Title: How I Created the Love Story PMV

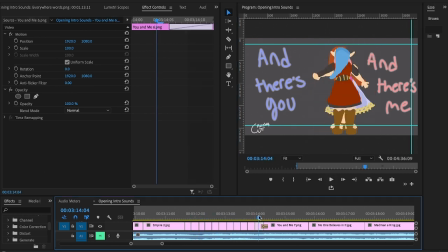I will also say that I'm not an expert at animation. I was never taught to animate. This is just stuff I figured out on my own.
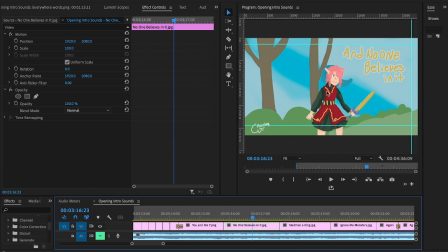And this is like 2 pictures again, so I started with this picture and then I drew everyone else.
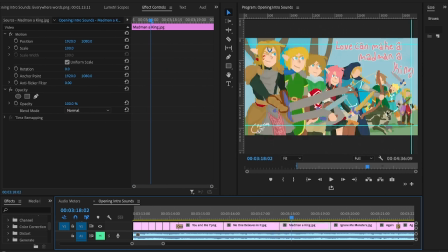And my gosh, was this a picture to draw. Because I had to fit 9 different... I ended up making Twilight into a wolf, because Twilight can turn into a wolf. I ended up making Twilight into a wolf because I'm going to be honest.
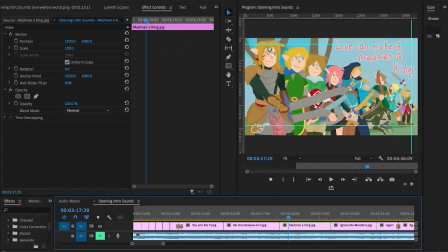Drawing another person here might have filled up the space here, but I really wanted to show off that this guy, Hyrule, his name's Hyrule, had fire.
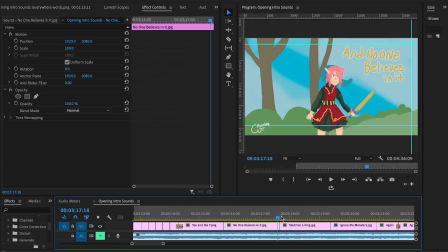And once more, I'm using this very rudimentary way of drawing them because typically when you're doing full color like this,
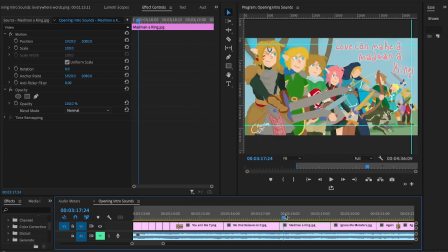it's a lot harder, but I really like the full color look, so I use a very rudimentary way of drawing the full color look so that, I think rudimentary is the right word, wait. We're going to take a short break for me to look up the word rudimentary. Rudimentary.
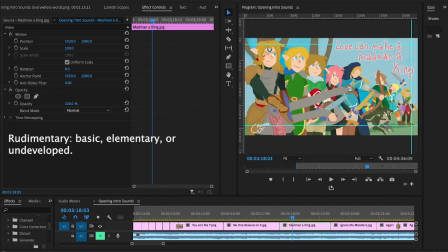Yeah, basic. It's a very basic way of drawing in Photoshop.
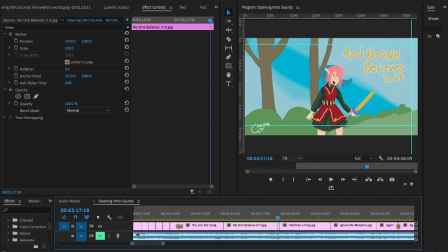Literally because typically if it's not just a series of outlines or a series of like sketches strung together, then it's going to take 10 times longer. So instead I kind of focused more on the color than I did.
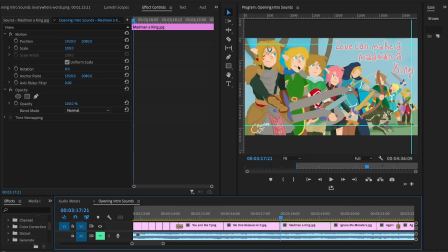I had outlines and then I colored the outlines, and it's very I don't think this would be the recommended way to typically draw anything, but that's how we did it because it was faster to do that way if I was gonna do full color.
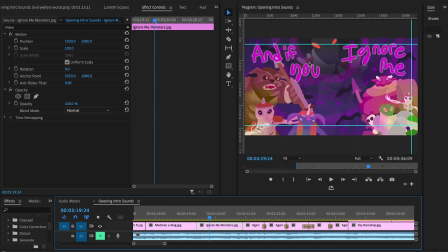This is just the portal effect again.
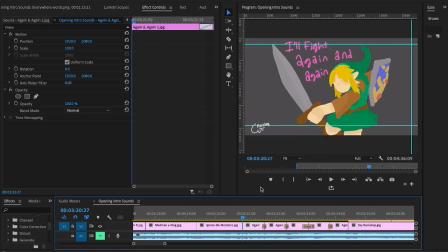And this one was fun because I actually had to have 4 different layers once more. So there are 4 different pictures. And he actually gets bigger because I'm trying to indicate that he got older. So he starts young. He gets the Triforce, so that's a different picture.
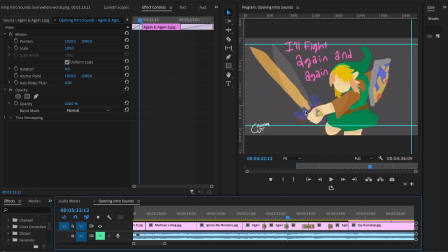His sword changes into the Gilded Master Sword. And he starts to get some pink in his hair because he's been messing with the magic that turns him into a rabbit.
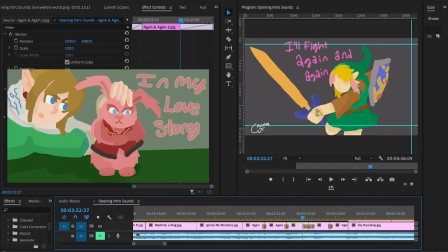He turns into a rabbit, by the way, if you don't know.
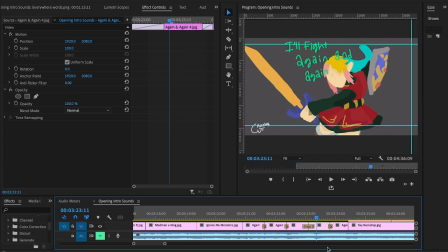And he gets older, and he's now in the tunic that you see him in for the rest of for the majority of the video where it's not flashbacks. And his hair turns pink because he messed with that magic a little bit more in the comic.
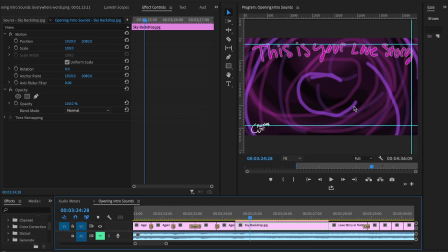Then I just zoomed really in on that portal that I drew earlier and faded it into this campsite.
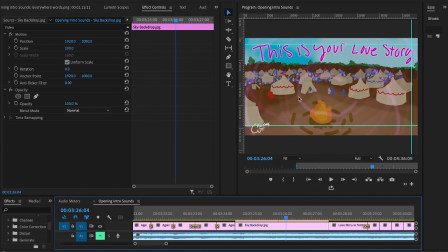I had to look up pictures of what old-fashioned war campsites look like because Hyrule Warriors, they don't really show you campsites outside of the little shopping area in the game.
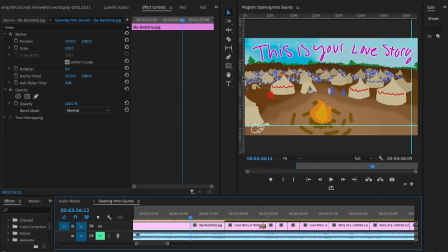So I made my own version of the campsite. And this is
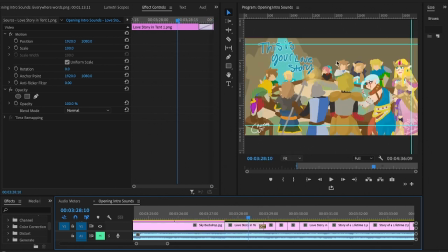very basic. This picture sucked. Okay, so any picture where all 9 of the links appear was a pain. And then I also had to draw this dude right here, this random guard, to kind of show that it's Warriors.
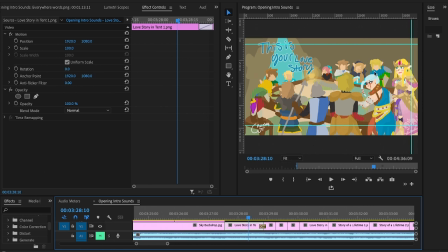This is Warriors timeline. And then I drew Impa. This is Impa. And Zelda as well. And these two have really cool designs, but they are so complicated.
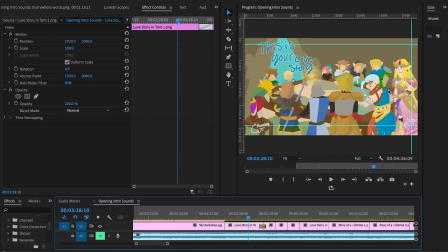And I, for some wild reason, decided that these two should be facing the camera. These people were far away enough that I justified not giving them faces. And these guys were looking at the camera, but these two are looking at the camera, kind of.